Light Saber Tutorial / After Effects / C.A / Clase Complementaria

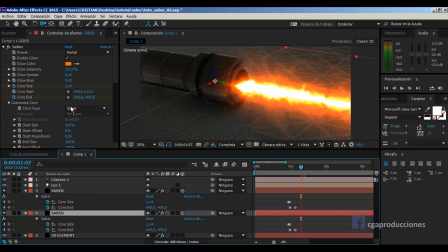[24:24]
Por ejemplo, voy al primero y le digo, bueno, la verdad que vos, todo lo que es el glow, quizás, podemos bajar un poco, ¿sí? El glow bias lo podemos bajar. Y podemos bajar un poquito el core size, quizás a 1, ¿sí?
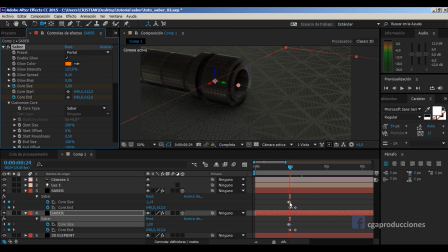[24:43]
Ahí voy al keyframe para que no se anime. Y vengo acá y también este lo bajo a 1 ya que estoy. O a 0.5, por ejemplo. Entonces hago como una combinación entre ambos, ¿sí? Quizás se me fue un poco la mano, a ver. Si
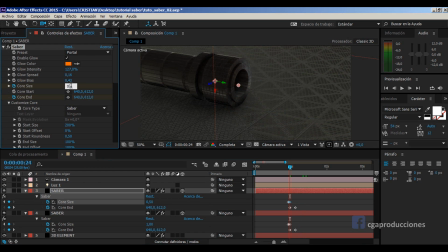[25:01]
Este lo vamos a dejar 0,8.
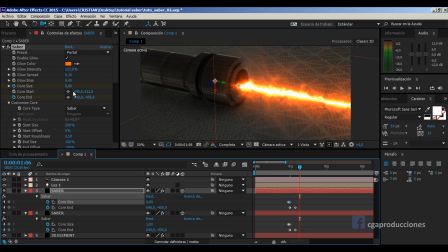[25:08]
Bien, ahí está bastante interesante. Quizás un poquito chico. Vamos a dejarlo en 1, como estaba, que estaba bien. Bien. Siempre importante que cada vez que modifican un valor que está animado, ¿sí? Fíjense que les va a hacer un key. Recuerden siempre encimarlo sobre el keyframe que ya tienes.
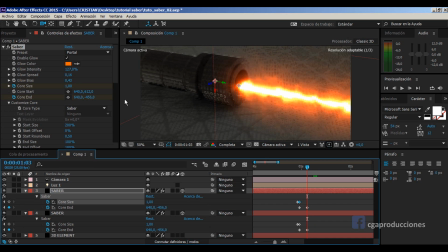[25:27]
No va a quedar acá en 1, acá en 1,8 y va a estar variando todo el tiempo. Cuando editamos un valor que está previamente animado, importantísimo, ¿sí? Regularlo desde el keyframe. Y si no lo hice desde el keyframe, una vez que lo hago, piso un keyframe sobre otro.
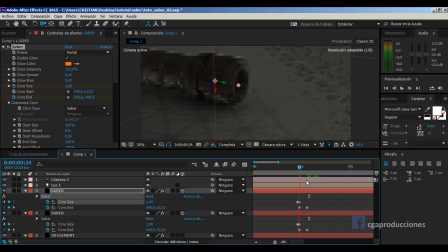[25:44]
Para que no me queden keys y se me anime durante todo, toda la animación, ¿sí? Varíe ese valor.
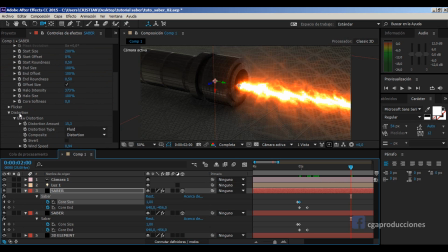[25:51]
Dijimos entonces que con el distortion podemos desordenarlo un poquito, ¿sí? Vamos a dejarlo, por ejemplo, en 20. Y ahí, después también tenemos valores, fíjense, de viento, ¿sí?
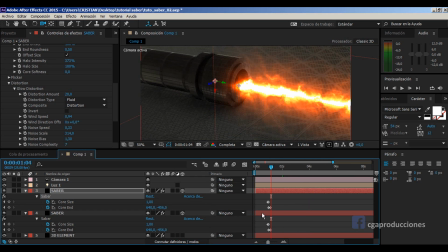[26:06]
Podemos simular que hay viento y de dónde viene el viento, eso está muy bueno también. Eso lo dejo para que lo investiguen ustedes. Yo lo estuve probando y el efecto realmente es muy bueno, ¿sí? O sea, todo en este plane, en los dos planes son muy buenos. En 3D Element para mí es increíble, permite lograr laburos freelance que surgen de una manera rápida,
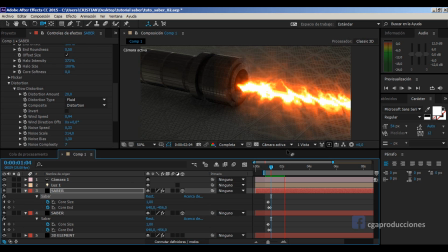[26:25]
el cliente queda contento y la máquina, el procesador queda muy contento porque no estamos trabajando en 3D ni renderizando. Es mucho más rápido el render en After, es genial. El 3D Element es para algunas cosas totalmente glorioso, ¿sí? Bien, veamos cómo queda esto. Bien, queda bien, ahí me gusta, ¿sí?
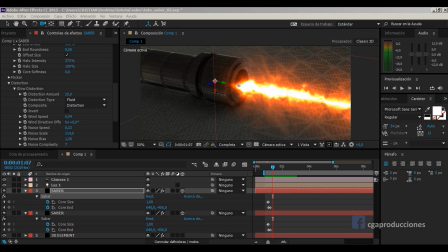[26:47]
Vamos a meternos entonces en la siguiente etapa. El paso final es cerrar la estética y darle a esta escena el realismo que realmente se merece. ¿Por qué digo esto? Porque hay algo muy raro en esto que hicimos hasta ahora, y es que el saber no está generando el reflejo en el piso, ¿sí? Y hay dos cosas para generar esto.
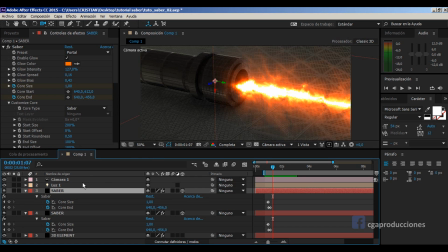[27:06]
Por un lado, el método de que hay que hacerlo, de hecho, para que el reflejo también se mueva con el efecto. Si yo duplico esto, ¿sí?
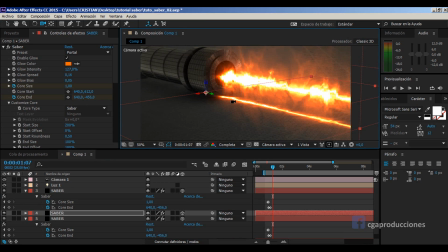[27:16]
Y lo bajo, fíjense, lo voy a bajar más o menos al nivel del piso, ahí, y voy a aplicarle a este saber
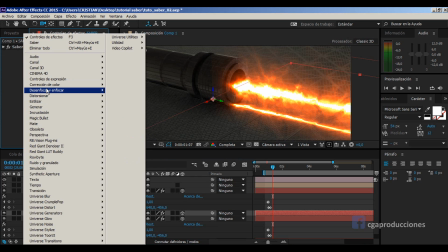[27:26]
botón secundario, desenfocar y enfocar, desenfoque rápido, ¿sí?
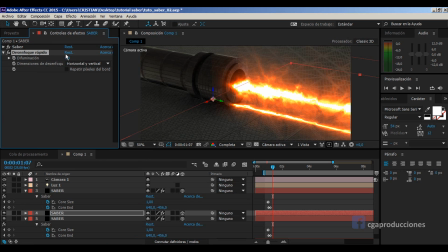[27:32]
Sería un fast blur en el after en inglés. Voy a subirlo bastante el desenfoque. Entonces ahora lo que tengo es un brillo más. Vamos a concentrar un poquito, vamos a dejarlo en 100 como para poner un número.
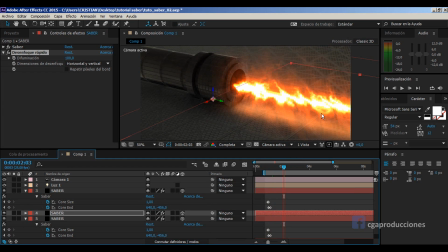[27:49]
Entonces lo que tengo ahora es la sensación de que realmente este efecto está incidiendo sobre el piso, ¿sí? Pero aún así, lo que estaría faltando, y acá viene el aporte de Matías,
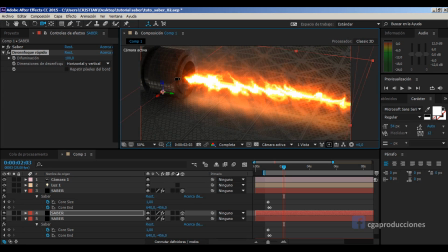[28:02]
es que estaría bueno generar también un poquito de luz, ¿sí? O sea, acá la layer está bien, está duplicado, o sea, el reflejo queda bien, pero podemos generar un poquito más de luz.
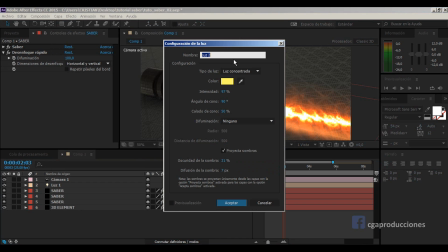[28:14]
Así que lo que vamos a hacer es crear una nueva luz, ¿sí? Podemos elegir cualquiera. Yo, por ejemplo, voy a ir a una luz puntual. Podemos elegir una spot también, pero vamos a elegir un color más anaranjado, ¿sí?
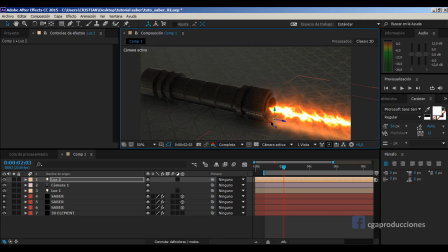[28:28]
Y vamos a ponerla más o menos en esta zona, ¿sí? Como que ilumine toda la escena.
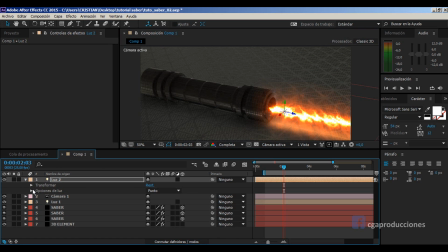[28:34]
Vamos a subirle un poco la intensidad.
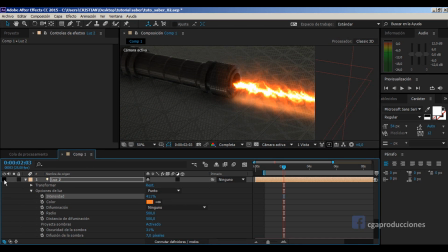[28:40]
Fíjense la diferencia, prendida y apagada, ¿sí? O sea, le da un poco más de realismo a la escena. Vamos a ponerla por acá. Podemos subir más la intensidad si queremos.
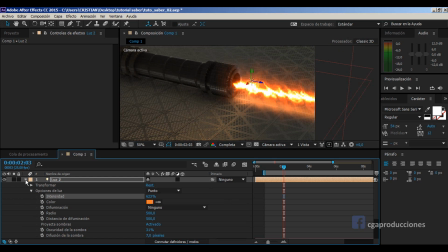[28:57]
Podemos duplicarla. Podemos generar otra más adelante. Lo que yo voy a hacer es bajar un poquito la intensidad. Y en el momento donde el láser arranca, es cuando yo voy a animar esta iluminación.
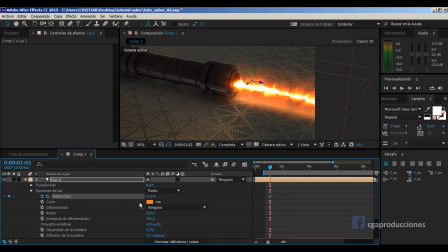[29:15]
Así que digo, bueno, acá ya la iluminación está en 500 y pico, pero antes va a estar en 0, ¿sí?
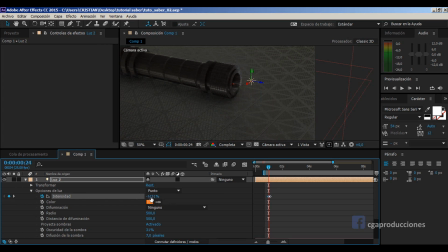[29:23]
Mejor dicho, ahí.
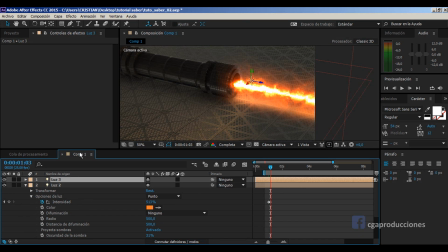[29:26]
Y ahora sí puedo duplicar esta, traer más adelante, ¿sí?
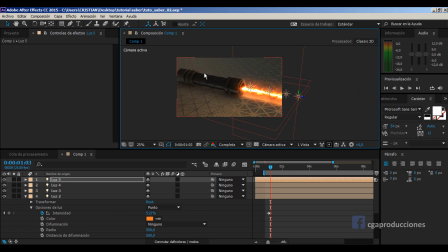[29:36]
Un par de veces. Ahí. Entonces lo que tengo es esto, ¿sí?
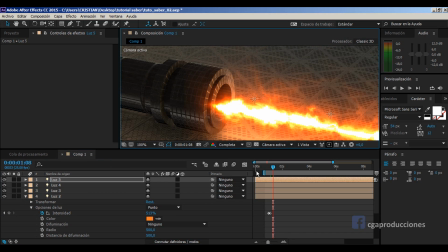[29:45]
Fíjense que empieza a quedar muchísimo mejor. Y por último vamos a animar el interior del saber de la misma manera.
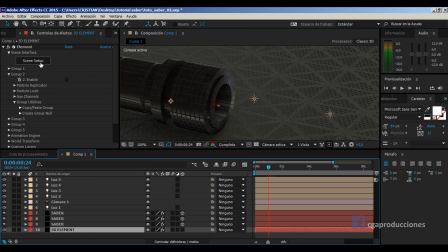[29:52]
Vamos a ir al 3D Element. Vamos a ir al grupo 2, como ya está desplegado. Vamos a prenderlo ahora, pero lo que voy a hacer es, fíjense, Particle Look, y voy a animar la opción que se llama Force Opacity.
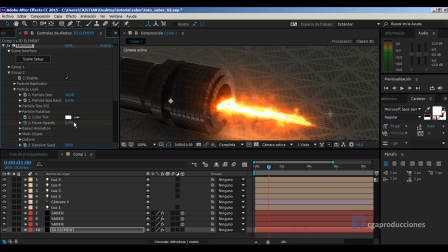[30:10]
Acá la pongo en 0, y cuando esto se enciende, puedo de un fotograma a otro ya prenderlo, ¿sí?
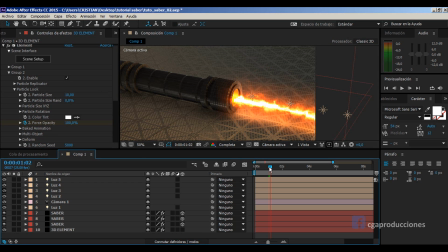[30:18]
Entonces lo que tengo es esto. Pum, se prende.
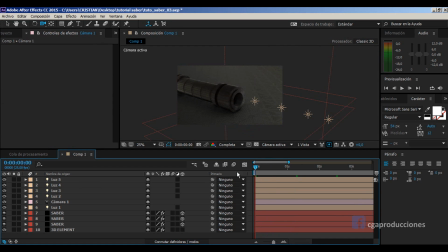[30:24]
El último paso que nos queda es animar esto, ¿sí? Así que lo que voy a hacer es buscar primero una puesta de cámara interesante para el Saber, por ejemplo ahí.
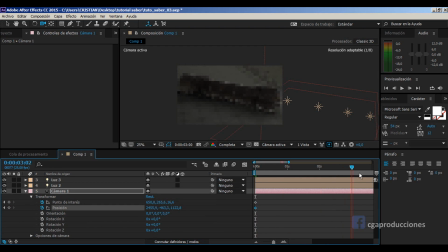[30:34]
Despliego las opciones de cámara, punto de interés, posición o keyframe. Voy por ejemplo al fotograma, al último, ¿sí? Esperen que achico el área de trabajo. Voy por ejemplo al último frame y ahí ya tenemos el último encuadre.
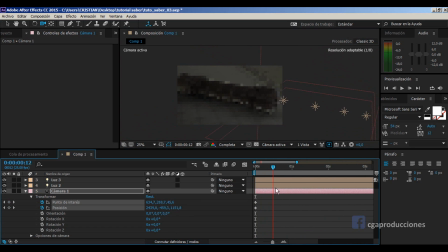[30:51]
Entonces la cámara avanzando y en un momento se prende, ¿sí? Podemos hacer que arranque ahí, por ejemplo, para verlo mejor cuando se enciende. Y ahí tendríamos la animación de nuestro Cyber.
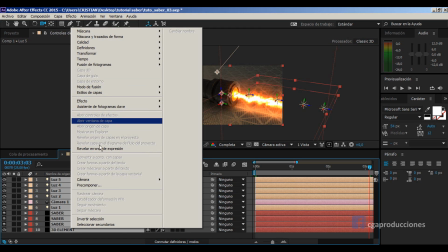[31:04]
Obviamente, para dar el toque final, podemos precomponer todo. Cyber animación.
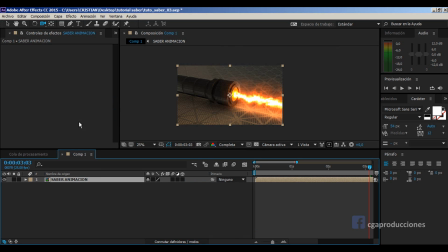[31:12]
Y, como ustedes sabrán, hay un plugin que a mí me gusta muchísimo, que es el Magic Bullets, ¿sí?
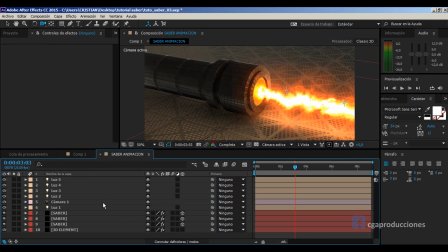[31:18]
Ah, una cosita vamos a hacer antes. A ver, vamos a probarla en realidad. Vamos a activar la profundidad de campo de la cámara. Apretamos dos veces la letra A sobre la cámara. Activamos la profundidad de campo, ¿sí? Que lo que hace es enfocar lo que está más cerca y desenfocar lo que está más lejos.
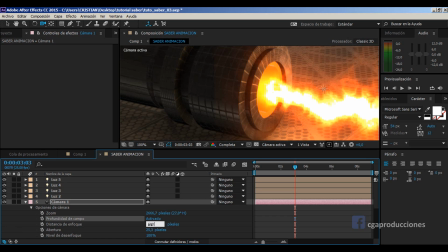[31:33]
Y probemos una distancia de enfoque, a ver. 500 siempre es el primero que yo elijo. Bien, está muy desenfocado. Vamos a subir. 1000. No, 1000 no va.
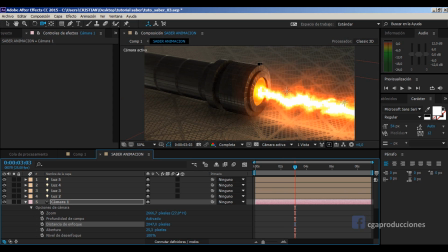[31:44]
Me parece que el 2000 que estaba por default funcionaba bastante bien. ¿Y desenfoca el fondo un poco?
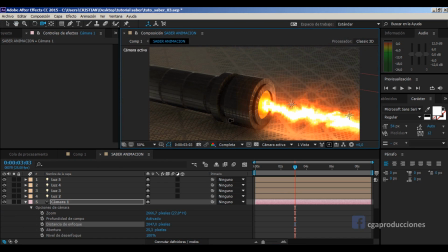[31:50]
Me parece que sí. Sí. Ahora sí, volvemos a la compo 1.
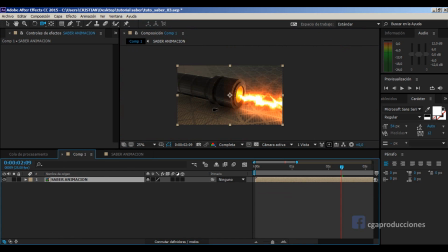[31:56]
Vamos a
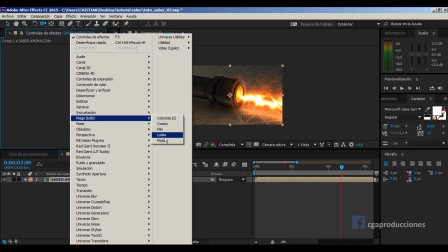[31:58]
agregar un Magic Bullet Lux sobre la misma layer, o puede estar una capa de ajuste si quieren trabajar mejor.
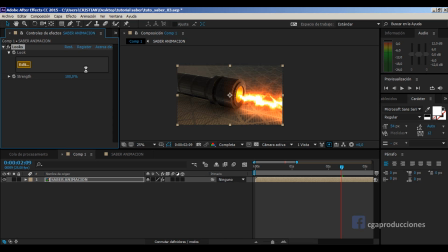[32:06]
Van a Edit y buscan algún preset que les sea bastante copado. Yo he visto uno el otro día que estaba muy bueno para esto.
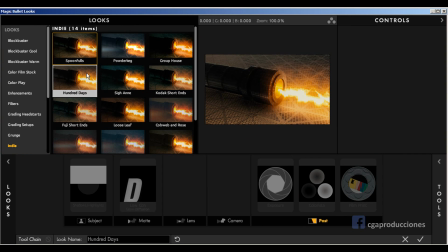[32:13]
Pero fíjense, acá hay varios que quedan muy bien. Si hay alguno que oscurezca un poquito la escena en sí.
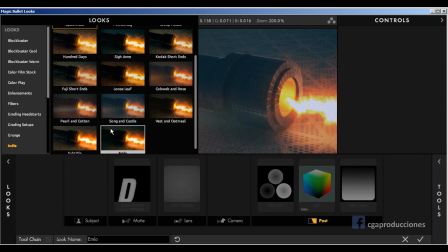[32:19]
Yo probaría el Magic Bullet en un frame donde pueda ver el Saber también. Muy bien, con el Magic Bullet agregado, el resultado sería algo como lo que tenemos acá. El Magic Bullet Lux le da como el toque final. Lo que hice fue trabajar un poquito el Strength, ¿sí? Porque por defecto viene en 100 y quizás es demasiado. No tanto para la etapa del Saber, pero sí, fíjense, cuando no hay nada está muy oscura la escena.
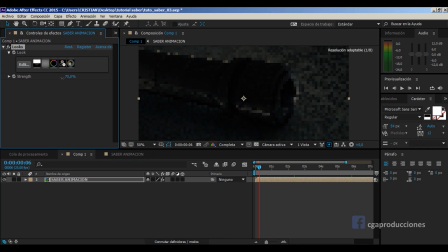[32:41]
Entonces lo que hice fue, bueno, bajo un poquito, ¿sí?